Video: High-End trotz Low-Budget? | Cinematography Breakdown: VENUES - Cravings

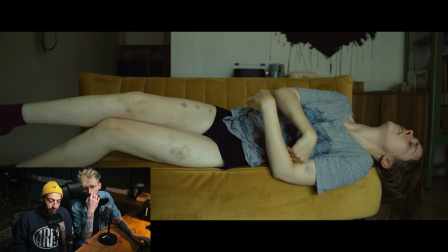(16:17)
Wenn du nochmal zurückspulst, das war unser Vehikel zu sagen, sie fällt vom Sofa und landet in den Armen von ihrer Freundin,
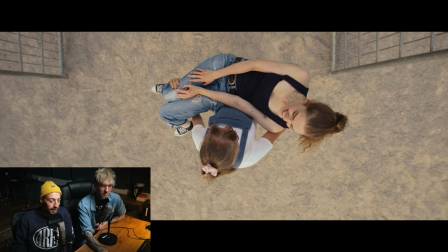(16:26)
die sie nicht mehr hat und wir haben gleichzeitig aber auch versucht im Colorgrading, ich finde es sieht man sehr deutlich, diese beiden Welten voneinander zu trennen, während also
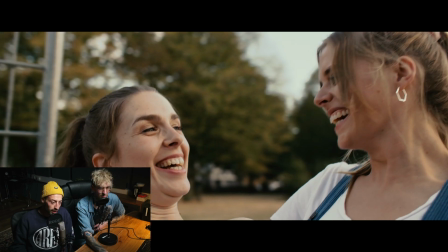(16:35)
diese Welt hier, die fröhliche Vergangenheit, sehr sehr warm ist,
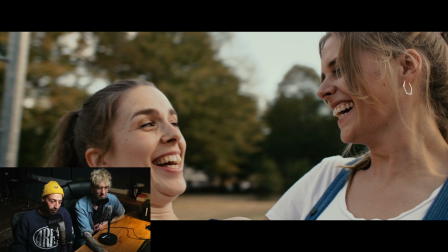(16:40)
sehr weiches Licht
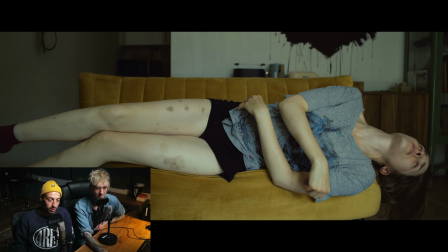(16:43)
ist halt diese andere Welt kalt und ein bisschen grünlich und nicht sonderlich einladen. Für einen selber ist die Geschichte natürlich total klar und dann geht man in den Schnitt und fängt an es zu schneiden und guckt es am Stück und denkt sich so, checkt man das? Und dann haben wir auch darüber gesagt, wir müssen auch ein bisschen auf jeden Fall die Farben verschieben, dass es ganz klar getrennt ist.
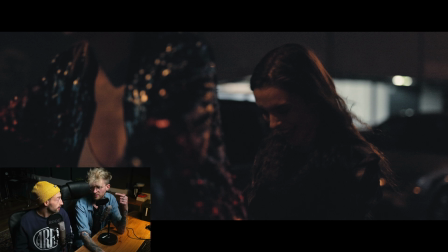(17:03)
Und was man auch sagen muss, wir haben viel mehr gedreht, als im Video gelandet ist. Es gibt einiges die sind auch rausgeflogen.
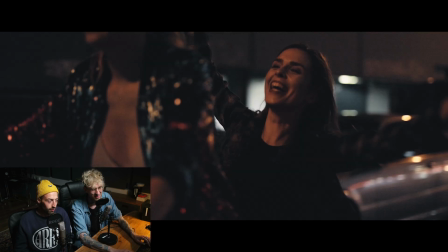(17:08)
Allein hier diese Fahrradszene, wo wir gerade den Freestrame-Form sehen, haben wir unfassbar viel Material von mitgebracht.
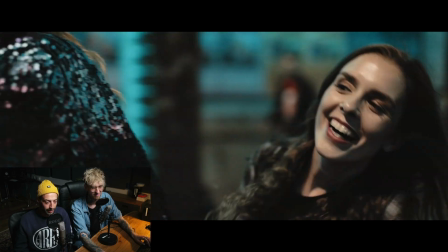(17:16)
und konnten uns fast nicht entscheiden, welche Shots wir am Ende nehmen. Diese sind es geworden.
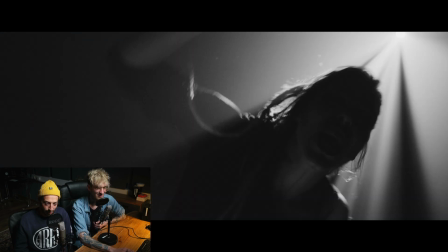(17:22)
Und jetzt könnte man sich fragen, wie dreht man das denn, dass die Kamera so ruhig, perfekt auf einer Höhe mit dem Fahrrad fährt?
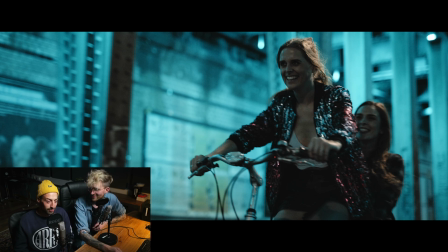(17:30)
Ja, wir haben eine Ari Trinity gemietet und deshalb ist das ganze Budget auch weg gewesen. Nee, tatsächlich auch eine der geilsten Sachen. Also erstmal, was wir immer sagen, Locations, Locations, Locations. Wir hatten da eine Wunde, die cool aussieht. Und das hier, jeder, der aus Köln kommt, wir das kennen, das ist die Hansaring-Brücke, die ist einfach nachts cool beleuchtet.
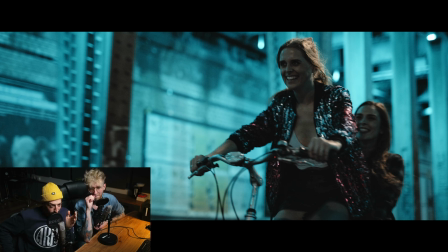(17:48)
Die sieht einfach so aus. Und in der Mitte, man sieht es auf den Haaren von derjenigen, die das Fahrrad fährt, in der Mitte hängt warmweißes Licht und außen die Bereiche sind halt stahlblau beleuchtet. Das heißt, man geht da hin und es sieht einfach gut aus. Genau, ich würde sagen, mit den Augen ist es ein bisschen grüner. Aber es ist einfach ein cooler Spot. Also wir dann wahrscheinlich auch bei Instagram schon mal irgendwann begegnet sein.
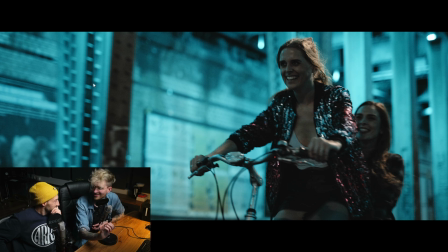(18:08)
Auch während wir da gedreht haben, waren, glaube ich, noch zwei andere Fototeams da unterwegs. Also es ist einfach ein schöner Spot, muss man einfach sagen. Und was wir jetzt hier gemacht haben, ist die R6 wiederzunehmen, auf dem Ronin RS2. Und wir haben uns einen E-Roller gemietet. Ja.
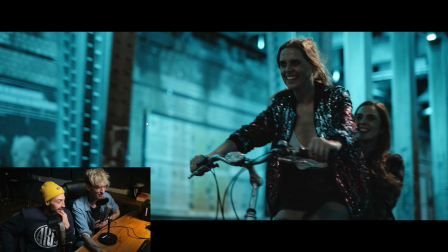(18:24)
Joschai ist den gefahren, ich habe mich an ihn gekrallt und dann sind wir einfach sehr komisch aussehend wahrscheinlich losgedüst,
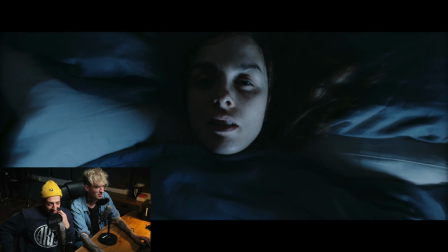(18:30)
aber dabei sind einfach so unfassbar smoothen, geile Fahrten entstanden.
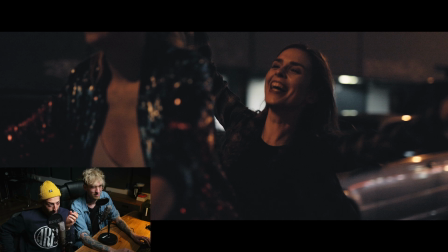(18:36)
Das Coole ist natürlich mit so einem E-Roller, man fährt super konstant, man kann eine gute Geschwindigkeitsanpassung machen und Marius stand einfach nur hinter mir.
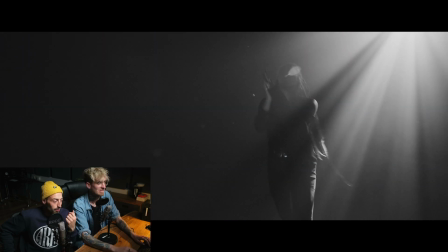(18:44)
hatte eine Hand an mir dran, damit er nicht runterfällt und mit der anderen Hand hatte er die Kamera mit dem Gimbal. Und diese Kombination aus einer guten
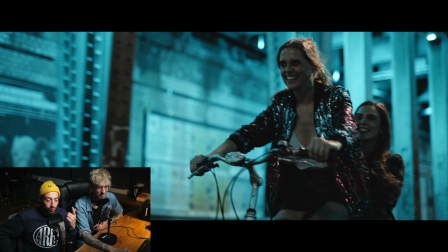(18:53)
geraden Bewegung vom Roller auf gutem Asphalt und dem Gimbal sorgt dafür, dass die Shots einfach super glatt sind.
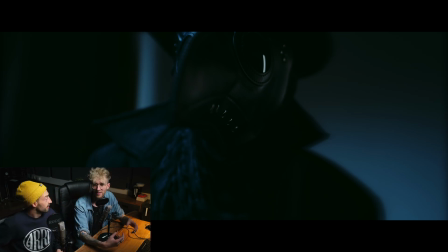(18:59)
Okay, genau. Wir hatten auch irgendwann mal überlegt, wie man das visuell noch ein bisschen aufwerten kann, den Entzug und vielleicht auch die Halluzinationen visualisieren können. Und Joscha hatte da ein paar coole Ideen. Zwei davon haben wir im Endeffekt verwirklicht. Und das ist hier tatsächlich Hanna unsere zweite Darstellerin in dem Kostüm.
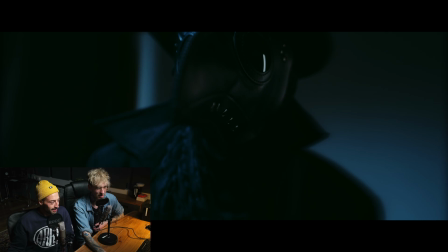(19:16)
Also das Mädel, was gerade eben noch das Fahrrad gefahren ist. Genau. In dem Fall haben wir nur diese drei Einstellungen. Wir haben einmal den Schuss auf Jenny, die im Bett vor sich her schwitzt.
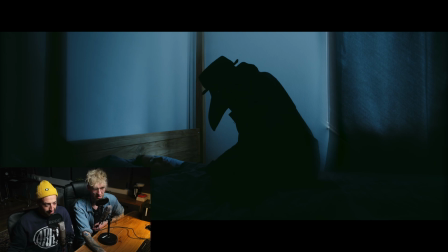(19:23)
Wir haben einmal den Gegenschuss und eine totale, nenne ich es mal. Was hast du da in Effekten noch draufgelegt?
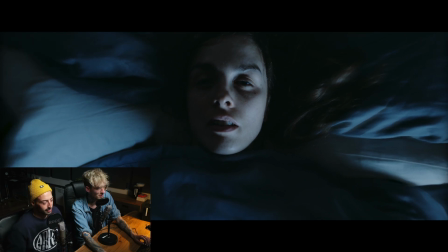(19:30)
Hier ist zum Beispiel, glaube ich, hast du es nachstabilisiert erstmal. Und dann, was ich bei allen Shots hier gemacht habe, ist zu distorten, also zu verzerren. Das sieht man ja am Rand ganz gut. Und es sind zwei verschiedene Verzerrungen. Die eine ist so ein bisschen eine, wie so ein Motion Blur, der so ein bisschen das in die Länge zieht.
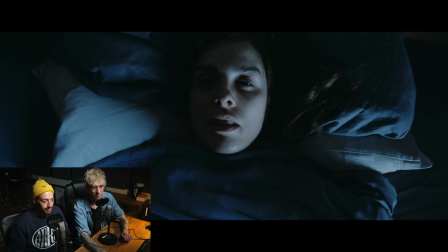(19:45)
Genau, ich mache mal beide aus. Das ist einfach das Standardbild quasi. Und ich fand das ein bisschen zu normal. Ja, zu normal, genau. Das sollte ja so ein bisschen eben diesen Albtraum, diesen Entzug verdeutlichen.
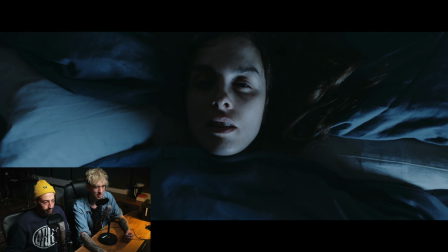(19:59)
Und dann erst mal eine Lensdistortion, die eben das ganze Bild verzieht. Fand ich schon mal sehr schön.
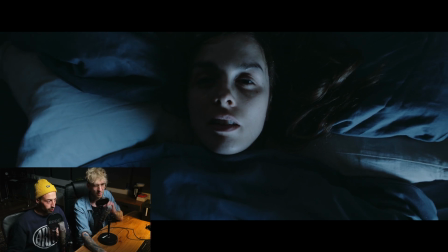(20:04)
Und das Coole daran ist halt, dass das Zentrum vom Bild kaum verzogen wird. Das Gesicht bleibt also statisch. Und ich habe das halt einfach animiert, dass sich die Verzerrung eben verändert, damit man es auch wirklich spürt. Und dann dazu noch ein Directional Blur. Da sieht man hier den Unterschied ganz gut. Der einfach noch mal dem Ganzen so ein bisschen Traumgefühl gibt.
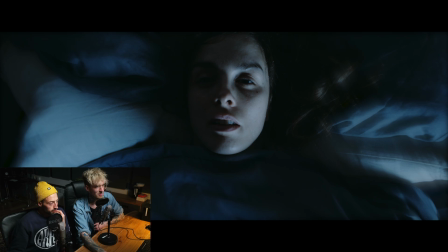(20:22)
Da liegt jetzt natürlich eine Maske drauf, dass wir eben Jennys Gesicht nicht verzerrt haben, sondern nur was drumherum.
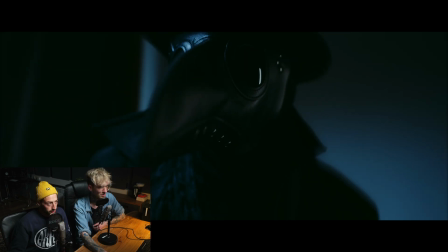(20:28)
Das Gleiche ist hier auch passiert. Hier ist es ein bisschen weniger erkennbar, dadurch, dass der Hintergrund so eben ist. Man erkennt es nicht so sehr. Aber ich finde, an der Nase merkt man es schon so ein bisschen. Ja, und auch an der Schulter rechts. Und dadurch, finde ich, kriegt diese Figur so eine Ungreifbarkeit. und wirkt noch bedrohlicher.
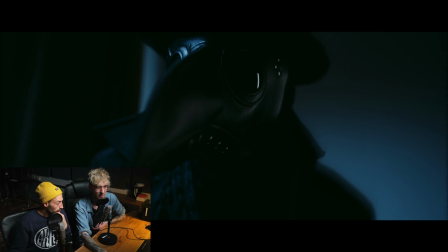(20:44)
Das finde ich auch ziemlich nice. Also das hat lächerlich gut funktioniert, finde ich auch. Wir haben das am helllichten Tag gedreht.
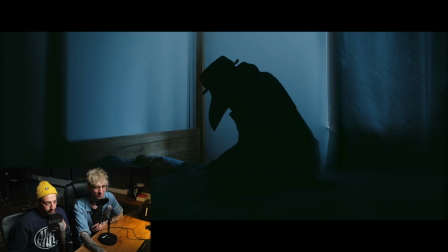(20:49)
Das muss man auch dazu sagen. Hier in der Total kann man das vielleicht ganz gut erkennen. Das ist wirklich einfach ein Tageslicht. Wir haben nur den Vorhang zugezogen. That's it. Haben wir noch eine Lampe drin? Ja, wir haben hier auch die Amaran, die kleine. Vor allem, also ich weiß nicht, wer sie in der Totalen auch benutzt haben.
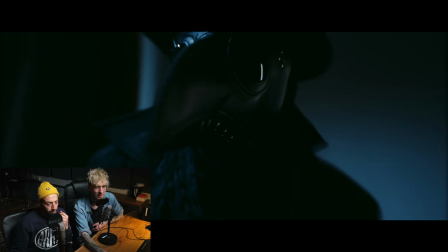(21:07)
Ich glaube aber schon tatsächlich. Aber auf jeden Fall hier, diese krassen Reflektionen. Die war oben in der Ecke drin. Von der Maske kannst du sonst gar nichts erkennen, die ist ja so dunkel. Und das ist eine Ledermaske, das ist natürlich das Schöne an dem Material, das ist reflektiert, wenn man hartes Licht drauf gibt. Und hier sieht man noch eine Tube, dass wir auch hier so ein bisschen Reflektion mit reinbekommen, weil sonst wäre es einfach nur schwarz. Aber das Ding ist, und darauf wollte ich hinaus,
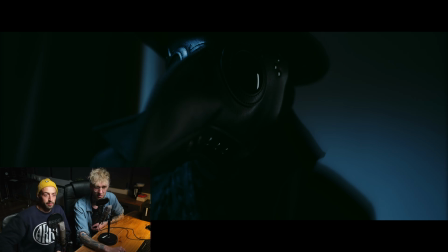(21:26)
wir haben alles kaltweiß geleuchtet und dann schon viel blau im Weißabgleich der Kamera reingegeben.
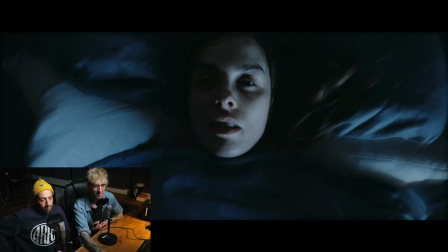(21:34)
Und eben auch schon sehr dunkel alles gemacht, dass es direkt in Kamera sehr gut aussieht. Was ich auch, finde ich, total schön finde, also ich mag das am Set, das schon so zu erarbeiten, weil du hast einen konkreten Eindruck davon, was ist das Bild, was du gerade herstellst.
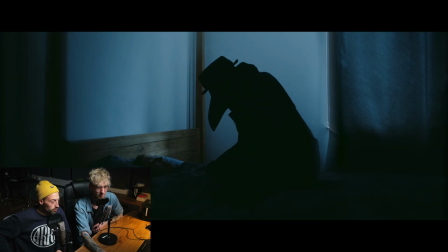(21:50)
Und wir sind deshalb schon vor Jahren Leute geworden, die so viel wie möglich am Set direkt machen. Bei dem Bild hatten wir das auch so im Kopf, dass wir sagen, wir haben die Silhouette von unserer Pestmaske. Vor Ort habe ich dann trotzdem mal probiert, Jule, gib mal eine Lampe drauf, dass man irgendwie so ein bisschen was drauf bekommt.
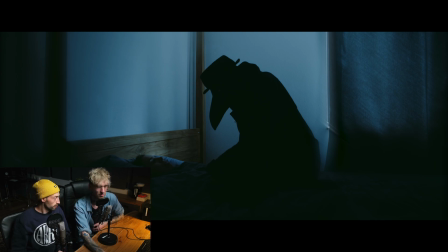(22:06)
Das sah alles nicht so geil aus. Am Ende sind wir dann bei der Silhouette geblieben. Finde ich auch ein geiles Bild nach wie vor.
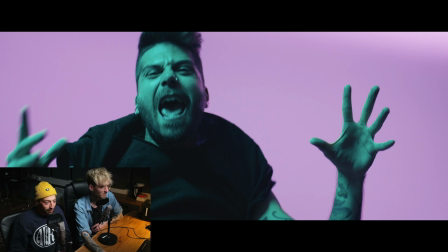(22:11)
Robin hängt tatsächlich auf dem Kopf. Kannst du das Bild mal umdrehen? Weil ich glaube, dann wird es einem logischer, warum sein Gesicht so merkwürdig aussieht.
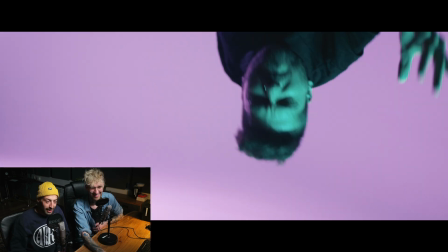(22:19)
Er hängt nämlich eigentlich so rum. Und zwar hängt er mit den Knien an einer Stahltraverse oder Alutraverse.
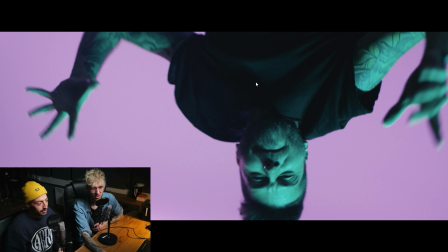(22:27)
Bei Robin fällt es auch nicht so sehr auf, aber das T-Shirt ist so aufgeplustert und sein Ohrring geht nach oben.
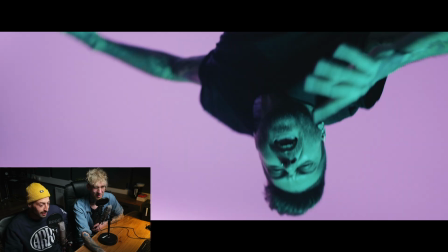(22:32)
Es sind Kleinigkeiten bei Robin. Ja, und das Gesicht zieht sich natürlich auch in eine andere Richtung. Aber ich finde, sobald man es umdreht, hat es so eine gewisse Weirdness.
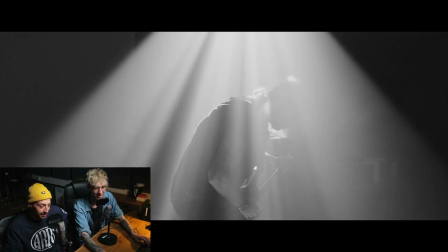(22:40)
Man kann es im Idealfall nicht ganz greifen, aber es ist irgendwie so, irgendwas stimmt hier nicht. Und vor allem, wenn wir gleich zu den Schüssen von Lela kommen, da merkt man es dann natürlich noch viel, viel mehr.
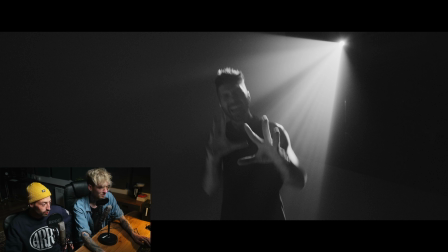(22:49)
Auch diese bunten Performance-Schüsse, wo die auf den Kopf drehen, haben wir in der Hohlkehle gedreht.
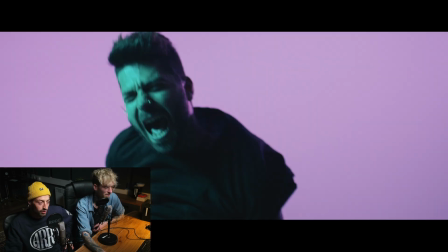(22:54)
Wir haben also einfach im Hintergrund eine komplette Hohlkehle ausgeleuchtet,
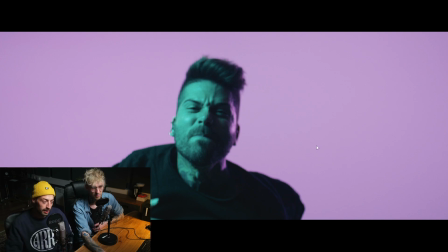(22:58)
in diesem Pinkton und vorne mit einer recht nah stehenden Lampe dann das Gesicht mit einer zweiten Farbe getroffen und dann nochmal den Kick von hinten rechts, diese kleine Kante genau, nochmal separat gesetzt mit da drinnen eine Lampe. War das eine dritte? Ich hab gerade gefragt, ob das die gleiche war.
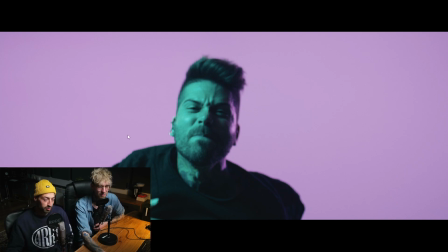(23:13)
Nee, das war eine dritte. Weil die ist hier so kraftvoll. Ja, die ist Farbsatter. Man muss dazu sagen, wir hatten mit beiden Schaut, also mit Lela als Sängerin und Robin hat Schauter jeweils nur einen einzigen Take mit diesem Überkopf Jedöns. Das war auch krass, weil wir wussten wirklich nicht, schaffen die das? Geht das überhaupt?
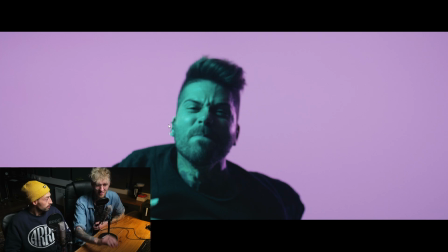(23:31)
Ich hatte schon sehr, sehr früh die Gedanken mit so Überkopfbildern, damals noch mit Drehungen und was weiß ich nicht was, wo man sich leider schnell von verabschieden musste. Aber ich bin so froh, dass wir das gemacht haben. Ja und das Ding war, um im Budget zu bleiben, haben wir das Studio, in dem wir das gedreht haben, nur für einen halben Tag gemacht.
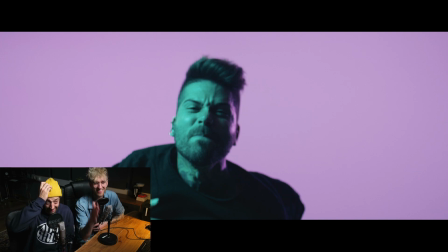(23:47)
Das haben wir noch nie vorher gemacht. Wir haben sonst immer Studios für ganze Tage gemietet. Und dann waren auch genau an dem Tag irgendwie Lisa nicht da und Juli nicht da, kurzfristige Absagen und Joschand ich waren voll alleine.
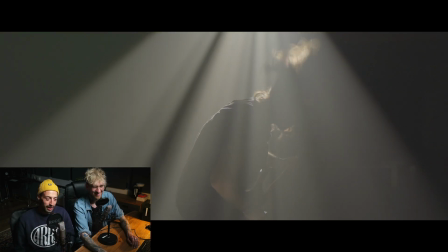(23:55)
Es war nicht geplant, dass wir das so drehen in diese Schlussrichtung. Dadurch, dass wir mit der Dolly halt immer Halbkreise gefahren sind,
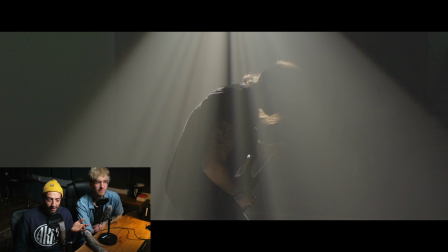(24:02)
kamen wir einfach zu dem Punkt, dass man irgendwann man halt auch mal fünf Meter abfährt, die man eigentlich nicht schneiden kann oder will. Und vor allem muss man halt sagen, dieses krass Gegenlichtige ist halt natürlich der geilste Look. Das ist halt das Ding. Und ich dachte beim Dreh die ganze Zeit so, ah, scheiße, eigentlich können wir das fast nicht verwenden, weil man guckt in den Studio rein.
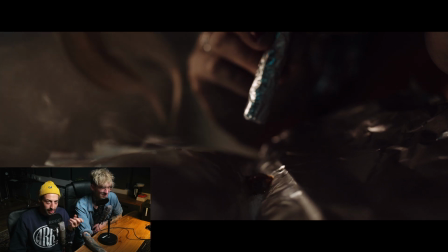(24:18)
Ich finde, in der Summe, wenn du alle Schnittbilder siehst, dann hast du nicht das Gefühl, die stehen im Studio, sondern es sieht eher aus wie eine abgerockte Lagerhalle.
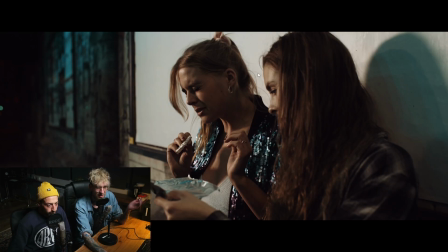(24:25)
Den Effekt fand ich gut. Finde ich auch. Auch hier die Amaran F21C hatten wir die ganze Zeit dabei.